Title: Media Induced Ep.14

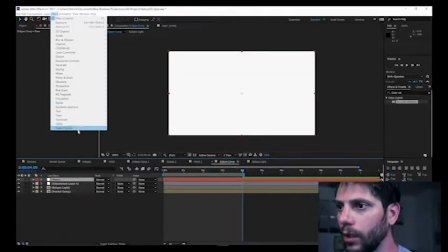12:38 So we're going to add a new layer, a solid, and we're going to call this flare, and we're going to add the effect optical flares from Video Copilot.
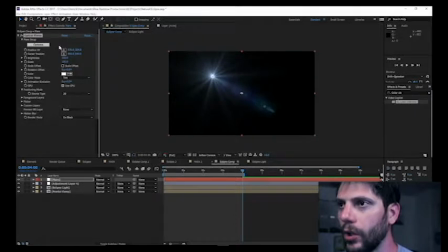12:46 Now you can add your normal flare, or you could add like a flare taken from the internet. It doesn't matter.
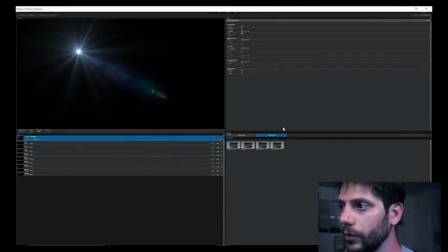12:51 As long as you get what you're looking for, and you can use the elements that you find, that's great.
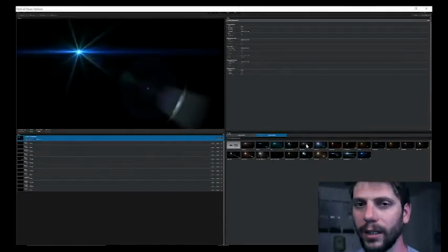12:58 That's really all you're doing, is working with what you got and tweaking it as best as you can. I mean, each one's going to look a little different. No one's going for the exact same perfect effect, as you can see. That was weird, there's a fly on me.
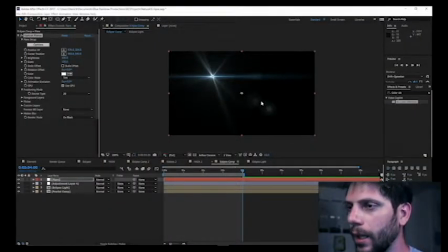13:10 But we're going to pick this one. It looks pretty decent. We're going to change from on black render mode to on transparent so we can see through it. And instead of hitting screen mode, because screen kind of takes away from that little vibrance of the light,
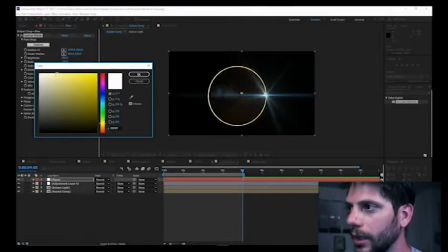13:25 that dynamic look, we're just going to leave it on transparent. And we're going to change the color to make it look a little bit more like the color from the light of the sun. And the sun is actually a little orange in our comp, so we're going to make it a little orange. And that looks about right. We're just going to click OK.
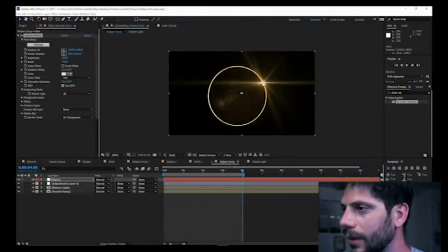13:43 I'm going to move that to a little bit on the top there, just so it's not perfectly in the middle of the eclipse. Now if we come up here, you can change the brightness of the comp, of the flare, sorry.
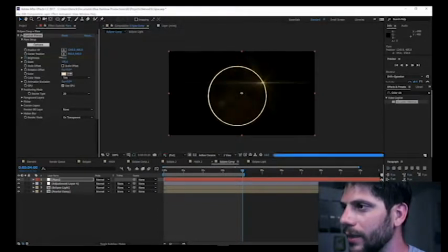13:58 And we're going to dim that down because it gets a little bit dimmer the more the sun is eclipsed by the moon. And then we're going to move it back to the beginning, and we're going to make that lens flare brighter, showing that the sun's actually showing a very bright light off of that.
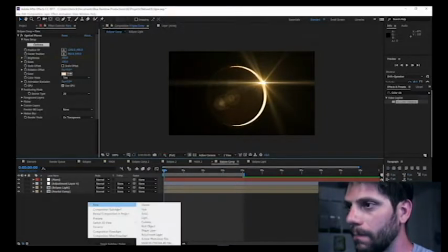14:18 And now if we go to we're going to create a new layer. It's going to be a solid, and this is going to be the background layer.
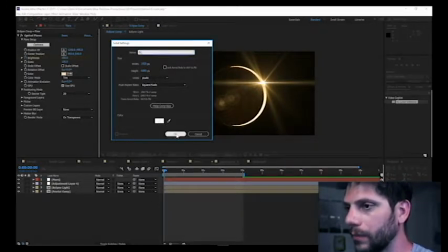14:25 We're going to call it BG for background. And it doesn't matter what color you make it, because we're going to add an effect to it later called ramp, gradient ramp.
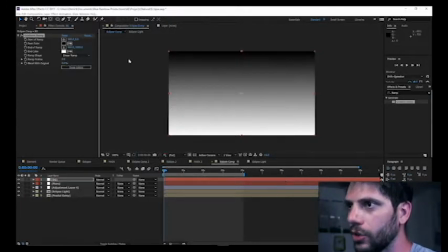14:34 And we're going to throw that on there. And now you want to change the black to a very dark orange.
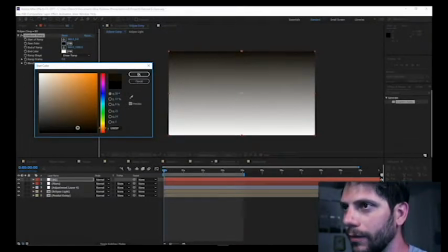14:41 Something that just barely off of black. And then we're going to change the white to all black.
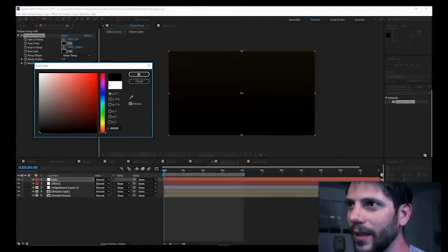14:45 I don't know why they made that the opposite. I don't know.
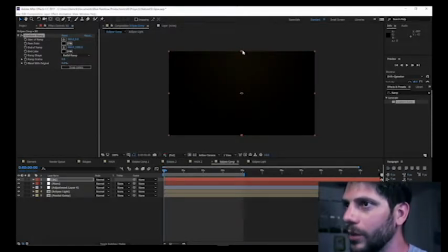14:49 The only thing I've ever used this ramp for is a radial ramp, and I've always used the top for the lighter color and the bottom for black. But we're going to change that just to the middle of this moon.
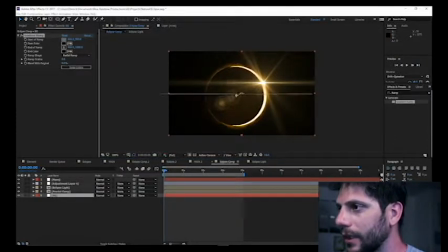15:01 We're going to make that start of ramp just like the middle of the moon or the sun or where the light source is coming from. Because your background is not going to be a perfect black when you're recording. It's always going to have that light affecting.
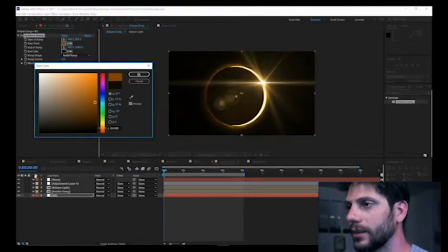15:14 Like when you look at the stars in the middle of a city, it's where you look at the stars in the middle of the country.
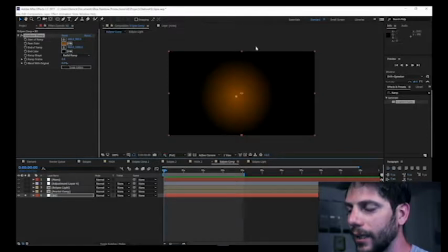15:21 You're going to see a lot more light because that light pollution isn't blocking it all. You don't have the city lights blocking all that starlight. So we're going to change this color to a darker orange.
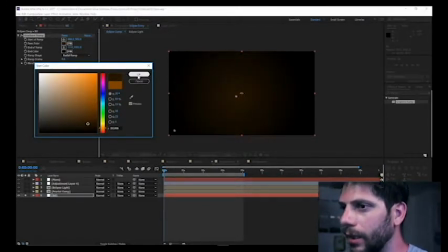15:31 We're going to make it just barely visible. And we're going to unsolo that.
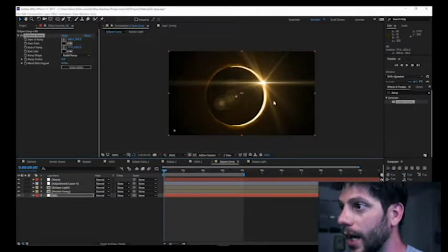15:36 And we're going to make this background just look like there's light radiating from a center point coming off of that sun. And then as we scroll through here, you can see as the moon moves, it changes a little bit. But we're not exactly finished yet. We got this cloud. I just downloaded a picture off of Google again.
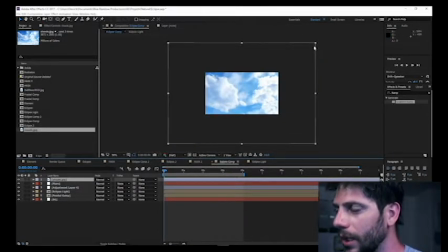15:56 You can just add one. This is kind of big because I'm going to be using just a portion of it. I'm going to rescale it and get it into position. I believe this is the part of the picture I used last time. And we're going to add a slight Gaussian blur. Now you can use legacy or regular.
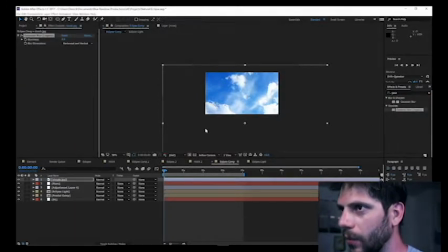16:12 It really doesn't matter. They're both going to work the same for this effect. And we're going to go to Keying, Key Light 2.0, and we're going to take the eyedropper and just click the bluest part of this picture. And that's going to take away all the blue and just leave us with just the clouds. But as you can see, those clouds are pretty darn bright.
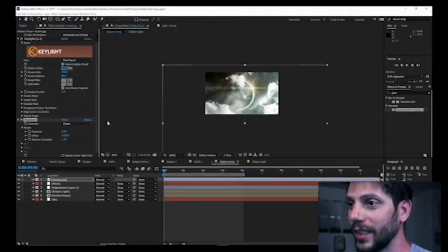16:32 We're going to need to change the exposure on this and just bring it way down. Again, you want the light on the other side of these clouds, so you're not going to be able to see too much.
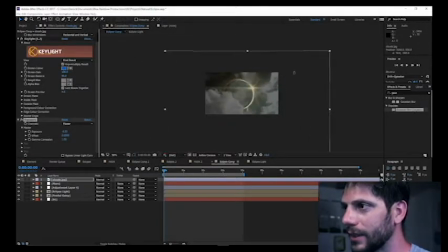16:42 But as you can see, the clouds are like blocking the light of the sun, depending on how thick they are, and that's what you're really going for. You want that light blocked by that light, or the light blocked by the clouds. And we're going to resize this just a little bit, bring it up there,
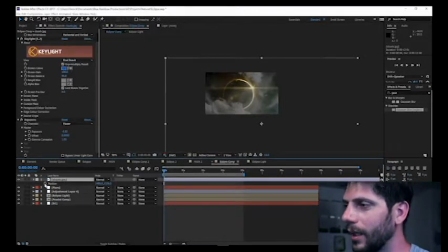16:59 move it into position to where we can see some of the light is blocked by the clouds, but not that beautiful lens flare, because we want that lens flare, right guys? And then we're going to keyframe the position of this layer, and we're going to just move it over just subtly.
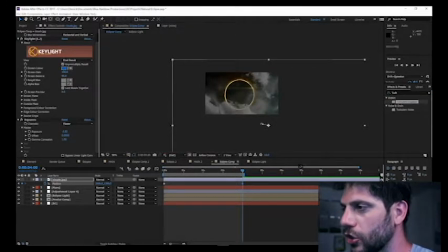17:16 Now, to get the cloud movement and that cloud shape, make it look like the clouds are really changing shape, we're going to add a turbulent displacement to the clouds. And we're going to change the amount down to 25, change the size to about 70.
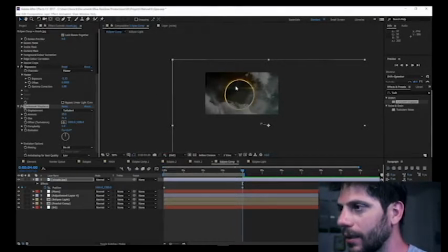17:31 And that's just going to change the area of effect of these circles. Because if you turn up the amount, here's what's going to happen. It's going to change in the swirling motion, and the size affects the size of those swirls. So we're going to leave that at 25, and then we're going to keyframe the evolution.
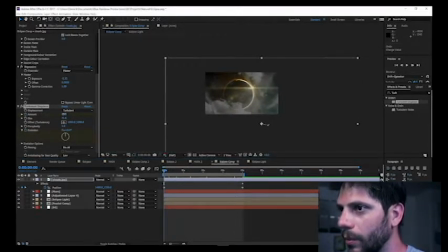17:48 We're going to go back to the beginning, and we're going to change the amount to about 30, and the evolution just up forward some.
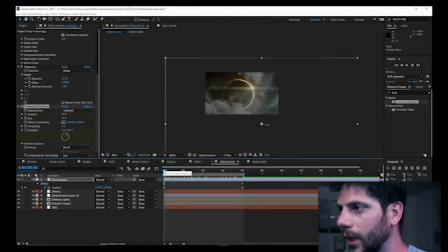18:01 And as you see now that the clouds move, they kind of change form, not just like a still picture moving in front of the camera. But we're actually going to change the exposure down some more, make it look like those clouds are almost black.
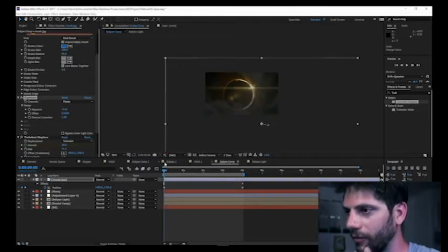18:18 There we go, about -6, -5.5. And then as you keyframe forward, you can see these clouds moving, the moon is moving, the light from the sun is dimming, and you get that nice little ring light effect from the moon. And that, my friends, is pretty much it. That is all we've added to this comp.
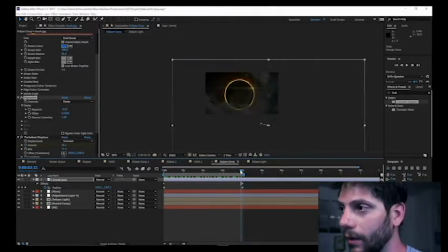18:37 And that is how I did the solar eclipse of the sun, or solar eclipse. And there's not much to it. You get that nice little lens flare, you got the light coming off, you got everything moving in motion, you got the clouds for the atmospheric effect.
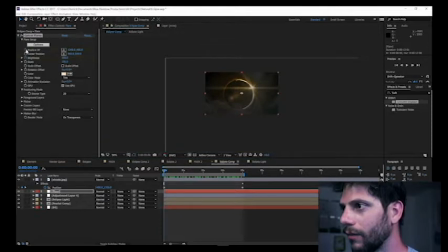18:55 You can change the position of the lens flare. Let's see here, we can make it move just ever so slightly to make it look like it's coming to the bigger part of the light of the sun and just slowly moving downwards and fading away.
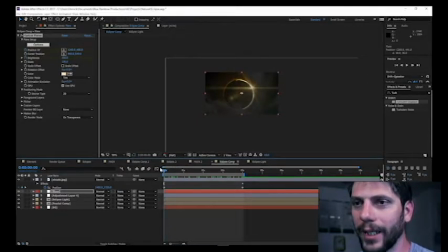19:11 And that's even more than I did before. I mean, that's adding icing to the cake right there, if I'm being honest. And it's very simple, 2D layers, effects. No, you don't have to use 3D or Element 3D or anything like that.
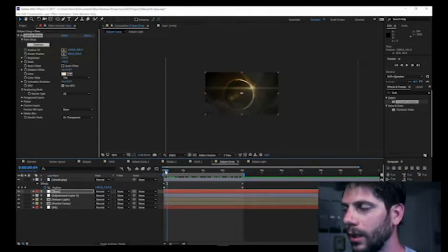19:28 It's just simple motion, and it looks pretty good from here. I mean, you guys can be the judge. I mean, I would use it. You can use this for a movie.
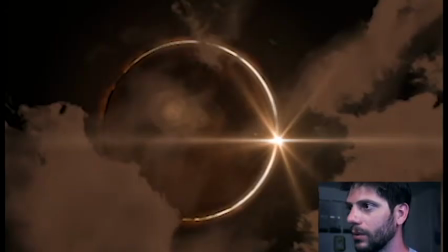19:40 You can change the color just with a simple twist of the color from the optical
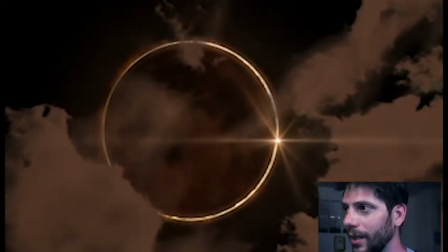19:46 flare and the color from the color vibrance effect that we added onto the comps. I mean, you could go for an alien planet that maybe has a green sun or a blue sun. You could change all of this to be a different planet blocking the sun if you wanted. And it's just like the sky's the limit with these. The sky's the limit. No pun intended. You can change this to the effect whatever you wanted, and it would be used in whatever way that you used it. There's, I don't know, endless possibilities. And it's really just fine-tuning the look you're going for. You can change the size of the moon. You can change the size of the sun, even to being eclipsed by this giant, massive planet. You could even go in there and add a space station if you wanted to eclipse the sun. It's really not that hard if you know a little bit about After Effects. But that is it for my show, guys. I hope you really enjoyed this tutorial. I certainly enjoyed doing it for you guys. If you like it, go ahead and hit the like button. If you didn't, go ahead and don't.